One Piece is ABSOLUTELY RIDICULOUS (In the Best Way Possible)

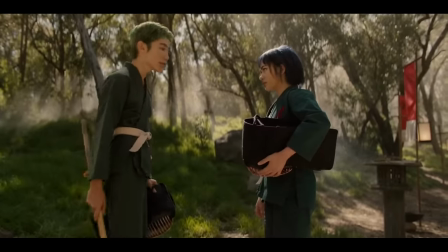2483s
I feel like it would have been better used if it was in the episode where he fights Mihawk,
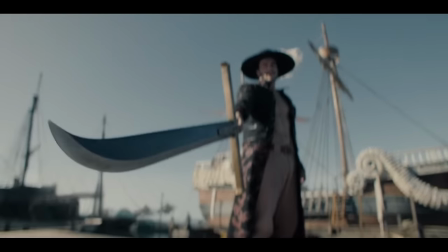2487s
as it would help to further illustrate why he is so adamant about fighting Mihawk and his unwillingness to back down.
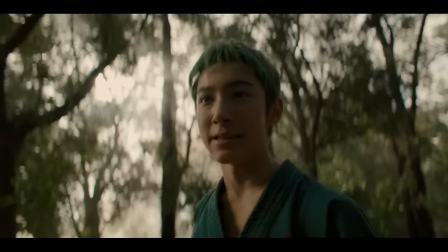2492s
They do cut back to it a couple times throughout the fight, but that feels more like repeating material than adding new depth.
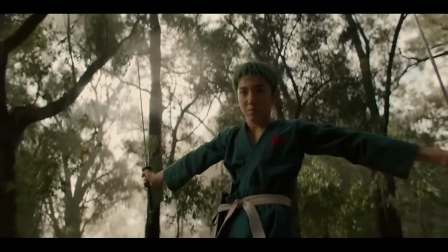2498s
The flashback itself is fine. The kid actors gave a mixed performance,
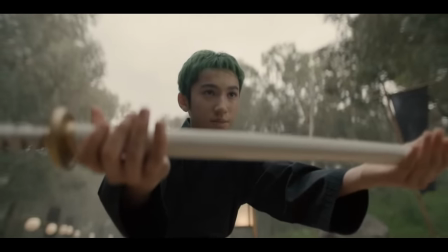2502s
and the story itself was relatively simple, with Zoro's friend dying, and him having to fulfill their promise for the both of them.
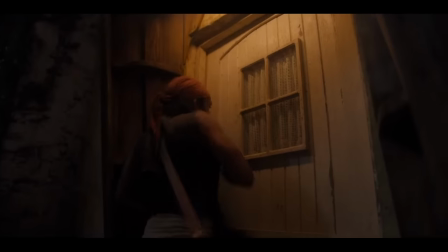2509s
Overall, the Syrup Village storyline is probably where I have the most issues with the show, and I think it's the season's low point.
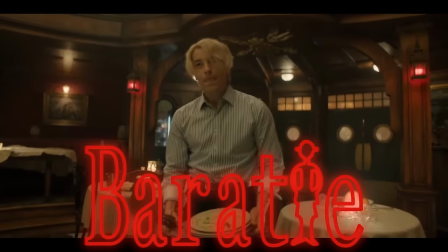2515s Do you want me to quit? Is that what you want? Quitting is staying here. It's one thing to have a dream, it's another to go after it.
For the next two sections, I'm going to start off by analyzing the flashback first.
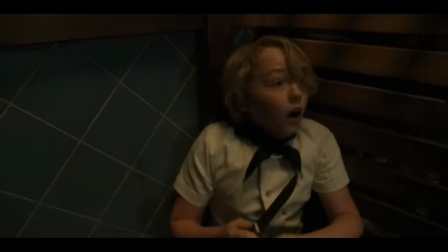2527s
I think we get one of the best backstories of the show when we get to Sanji's. Just a wee eggplant, Sanji is a junior chef on a boat. when the ship is attacked by pirates.
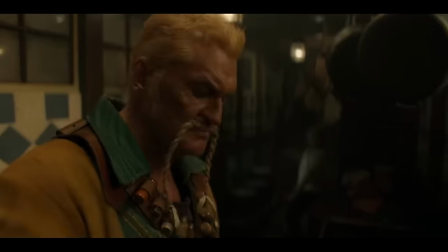2536s
His soup is about to be desecrated by oregano, and so he charges out to protect it. Here he meets Zeph, the captain of the invading pirates.
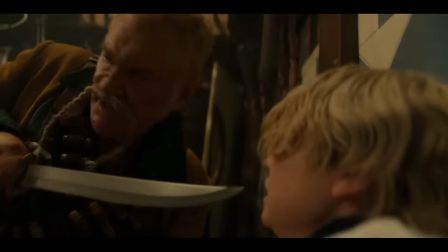2544s
As Sanji thinks he is about to be killed, he talks about his dream of finding the all-blue. Turns out, Zeph has the same dream.
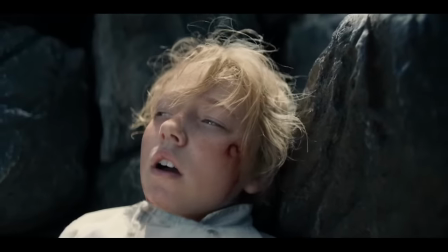2550s
Small world. But before they can bond over their shared dream, the ship is destroyed by a storm, with Sanji and Zeph being the only survivors.
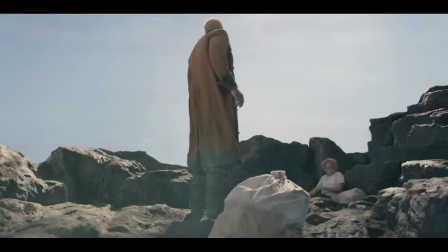2558s
Zeph was the first to wake, so he had dibs on the food, keeping the larger bag for himself, and sending Sanji off to the other side of the mushroom rock that they are stranded on,
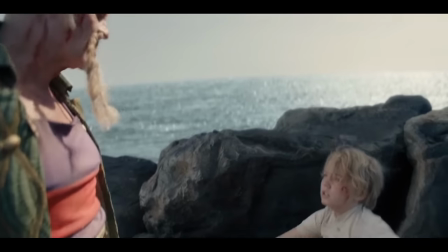2567s
with the smaller bag. Zef tells Sanji not to bother him for any reason, other than rescue.
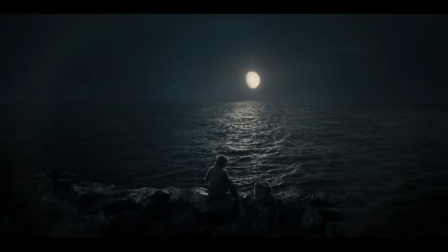2572s
We then stay on Sanji's perspective, as he waits for his ship to come and save them. It's a pretty great sequence, as we see the toll being stranded takes on Sanji.
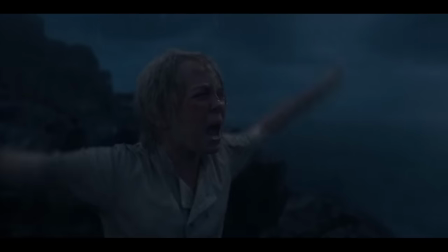2580s
Forced to endure the elements, coming to the end of his rations, and having a near miss with the ship, we get to see Sanji slowly fall to his lowest point.
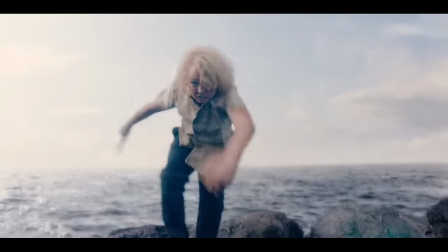2589s
When he finally does run out of food, he becomes desperate and angry, over how it was unfair that Zeph got to have so much more food than he did.
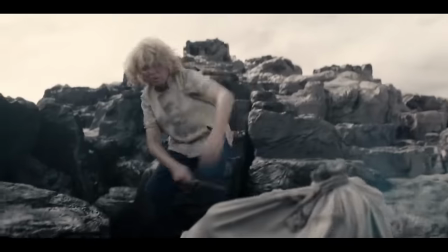2596s
He grabs his knife and heads to the other side of the island to get some of Zeph's food, willing to fight for it if he has to.
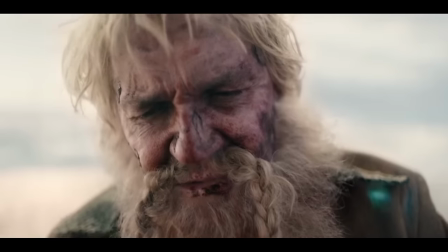2603s
When he reaches the other side, he doesn't find what he's expecting. Zeph looks even rougher than Sanji does, and puts up no fight as Sanji moves to take some of his food.
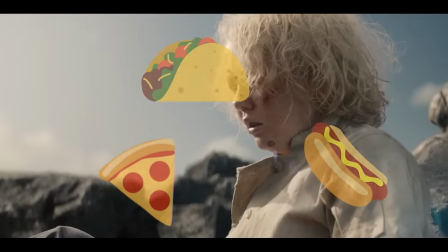2612s
When Sanji cuts open the bag and sets up delicious yummy yummy food, he finds treasure, utterly useless.
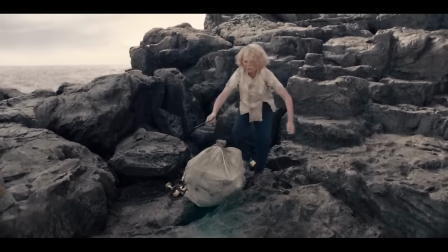2618s
He's confused. Where's all the food? How could Zeph still be alive if he didn't have any food?
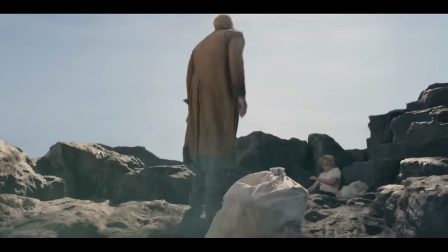2623s
That's when we get the reveal that Zeph gave Sanji all the food, using the treasure as a facade.
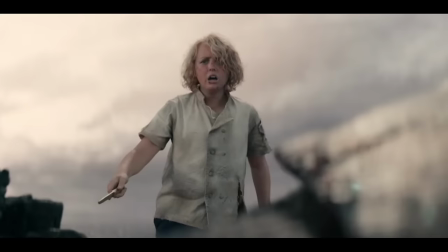2628s
With no food, Zeph was forced to the edge, and in his desperation, ate his own leg.
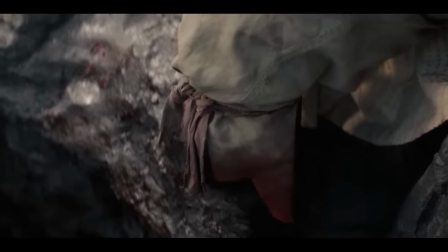2634s
I'd actually kind of expected that this is where the story was going, but even having my suspicions, the reveal is really powerful.
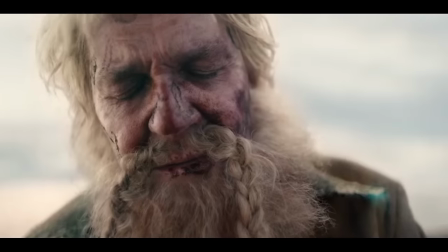2640s
Sanji doesn't understand why Zeph would do this for him when they are basically strangers.
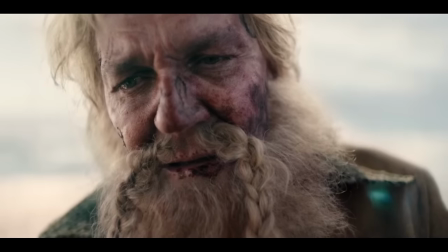2645s
Zeph tells him that they share the same dream, And even though Zef wasn't able to find the All-Blue, maybe Sanji will be able to.
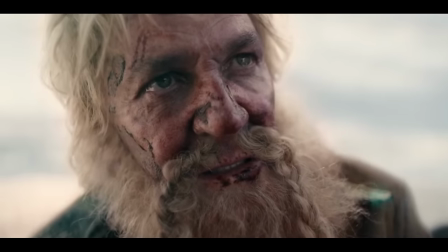2651s
He says that Sanji has to live on for the both of them, so that their dream can come true.
And I'm gonna need you to fulfill that dream.
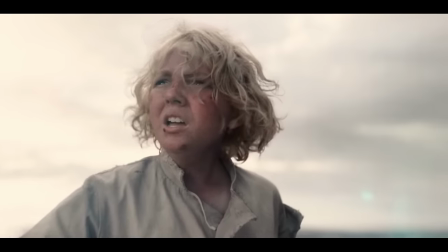2662s For both of us.
I think this scene is greatly acted by both performers, and helps to further inform Sanji's character in the present day.
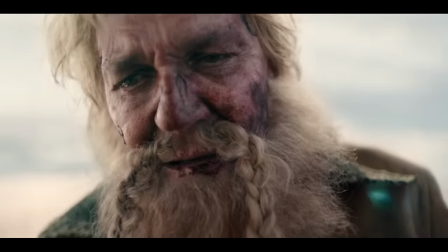2671s
I do wonder though, how many days in do you think Zef ate his leg?
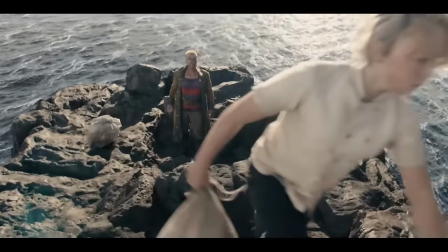2674s
Did he have absolutely no patience, and the second Sanji went to the other side, he just chopped that sucker off and went to town?
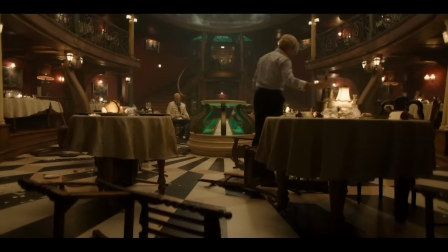2680s
Sanji stays working with Zev at Baratier, partly out of a sense of obligation.
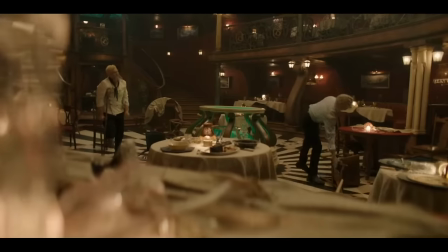2684s
He feels indebted to him for saving his life, and feels like if he leaves, he will be abandoning Zev.
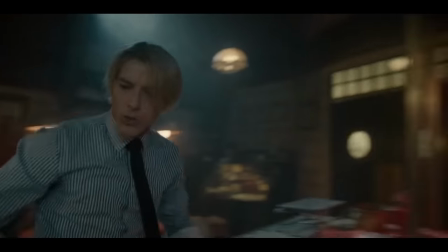2690s
His harrowing experience also led him to never refuse anyone food, because he knows what it feels like to be starving,
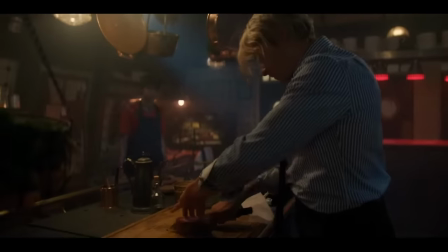2698s
and if there's anything that he can do to prevent someone from having to experience that pain,
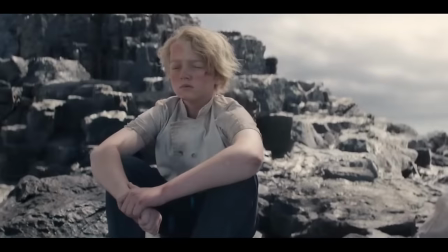2704s
he is going to do it. This is a great flashback, because it in itself is an interesting story, as well as feeding back into Sanji's character.
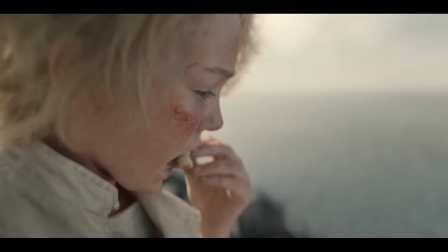2711s
I think the fact that we stay in this flashback the entire time, without cutting back to the present day,
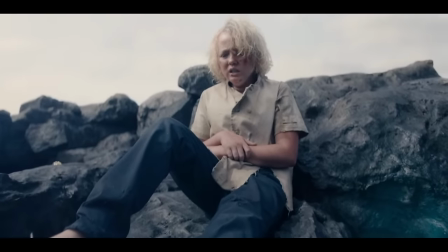2716s
also helps it out, as it allows the audience to really get immersed in the scenario.
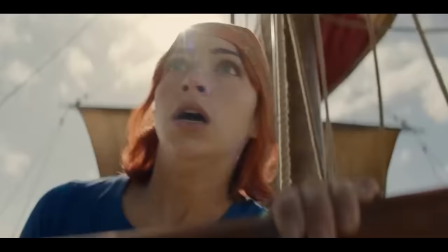2721s
Almost as a transitional sequence from the Syrup Village arc to Baratie, we get to see the marines in hot pursuit of the Straw Hats.